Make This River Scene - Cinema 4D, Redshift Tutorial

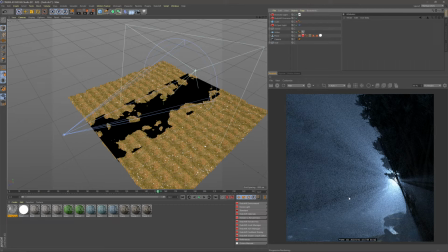And it's really hard for me to tell what this is going to render like because my PC's having a hard time with the volumetric lighting. But I think we're pretty much ready to render this. So I'm going to show you a few things to do with this first of all.
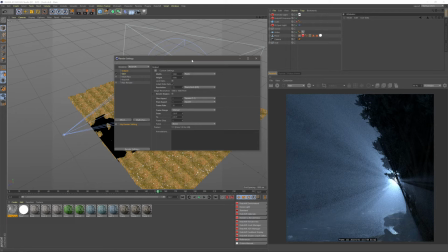So let's go to our render settings, and then I'll do a test render and then probably come back and show you what you might not want to change. So I have my width and height set up for Instagram here. And under Redshift settings, I've increased my min and max samples from 128 to 56. My GI, I just have a brute force sat here.
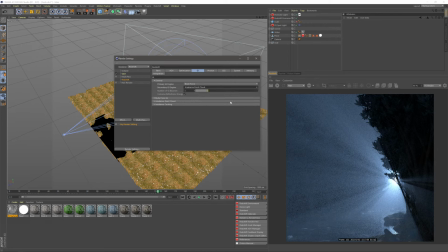You could also add a iridescent point clouds to get more GI bounces, which will light your scene up a bit better. But it does also increase render times, so just have a think about that. And then under our
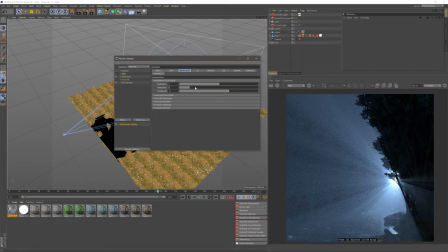maximum trace depths, fractions, I'm going to up this to like 3. Let's go 3. And under our basic sample overrides, I'm going to go ahead and change our reflections and give it 200 samples, and our refractions 200 samples as well.
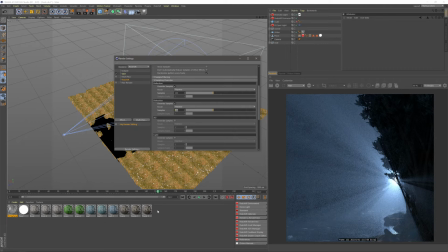So this is basically going to affect all our materials and just try and clean things up a bit. Awesome, looking good.
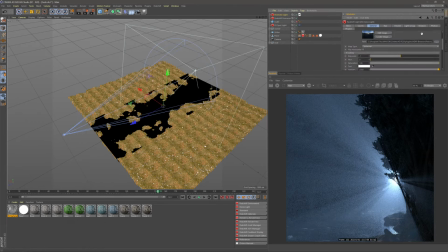Make sure I added some samples to my dome light. And we'd also go ahead and tint this dome light like the blue color that we had for this light here. Awesome, looking good. I think we're pretty much ready. I'm going to go ahead and render this out, and I'll be back hopefully soon.
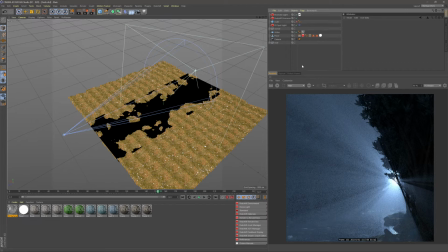Maybe tomorrow if it takes that long.
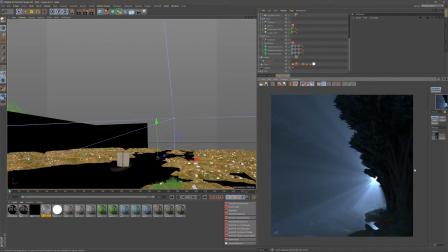So I went ahead and did some lower resolution test renders 540 by 540 to see what's going on, and there's definitely some things that need cleaning up on this render.
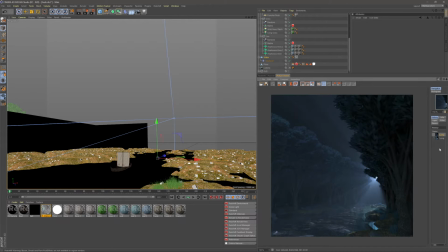So this is test render number 1, and this is test render number 2 once I did some of the changes but not all of them. So let's run through them. I have 6 things that we need to do. So number 1 is the phase.
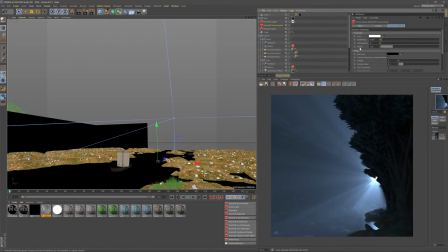So the phase in our environment, if you come into your environment you find phase here, this controls how close or far away the volumetric lighting is compared to the camera. And by reducing this phase, it pushes it further away, and we actually gain the detail back in the background of the trees.
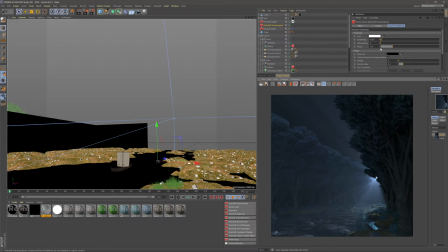So I actually reduced this to -0.6. But this also dimmed our God rays, so to counteract this I went into my spotlight and increased my exposure to 1. This scene was also looking a little dark in general, so in my dome light I went ahead and increased my exposure there as well, just up to 1.
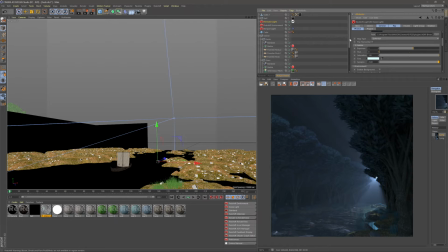Now my water was looking a little flat, so I went and added a displacement map to my water, and this has a height of 10, and it's just a simple noise texture with a global scale of 1000.
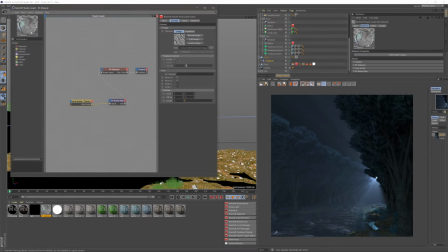I also went and added a bump map to this. So this is like a simple ripple bump map that I found on Google, and I went ahead and mapped this and found a scale that I like.
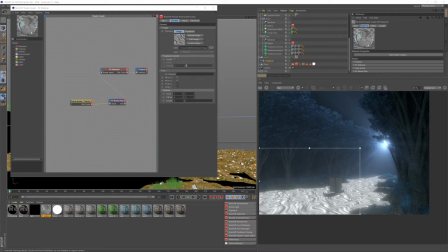So this is what it looks like actually on my water before I apply it to the bump mapping. So this is what my mapping looks like. So that's just going to add some detail to this. Likewise, I went ahead and changed my specular on my water.
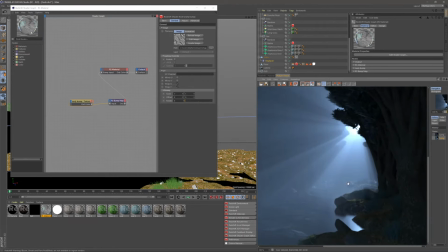If you see in image number 1, we have like a white specular on the water here.
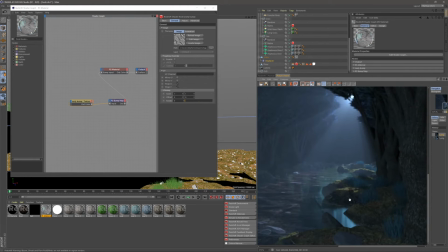I went ahead and made this like a pastel blue. It's just a bit more stylized and softens it out a bit. I really like this.
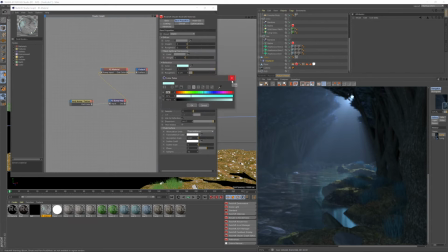So just changing the reflection color on my water here. Right, number 4, I went and added a little boat into this.
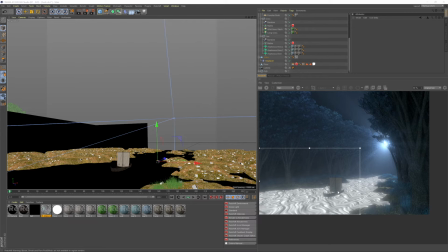You can see my little boat here. Now, what's the reason for doing this? The reason for doing this is it adds some scale to my scene. So beforehand, I had no idea of how big or small this river was. Say you had a human stood in the river and the human was quite large, you'd compare the trees to the human and you'd get a sense of scale for the scene.
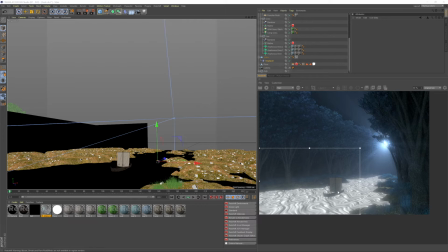So by putting this little boat in here, it actually tells everyone that these trees are quite grand and this river is actually quite large. So you can go ahead and do this if you want. If not, it's completely up to you. Second thing I added as far as geometry goes is you can see I added a wall around here.
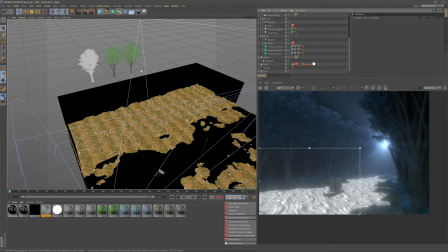If I go ahead and change my scene, this is just a simple cube,
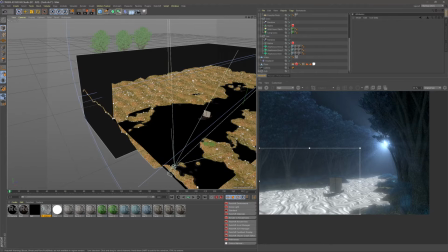and I've gone ahead and made it editable and just deleted two of the sides, so then it's like outlining my scene.
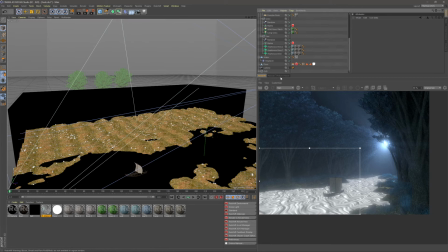And the reason for this is, if we go back to our original image,
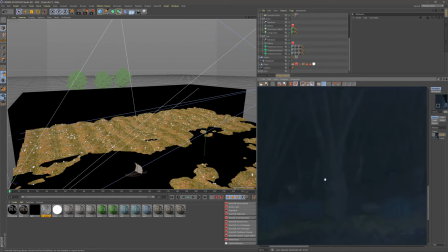you can see in the background here, some of these trees are picking up the light from our dome on the other side. And I don't want this. I want my forest to look like it's getting darker the further it goes in.
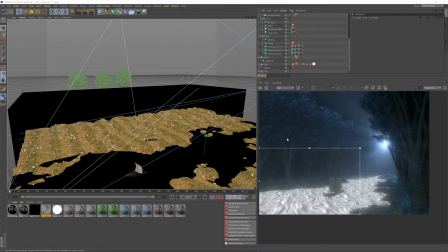So this wall is actually blocking out all the light from the other side.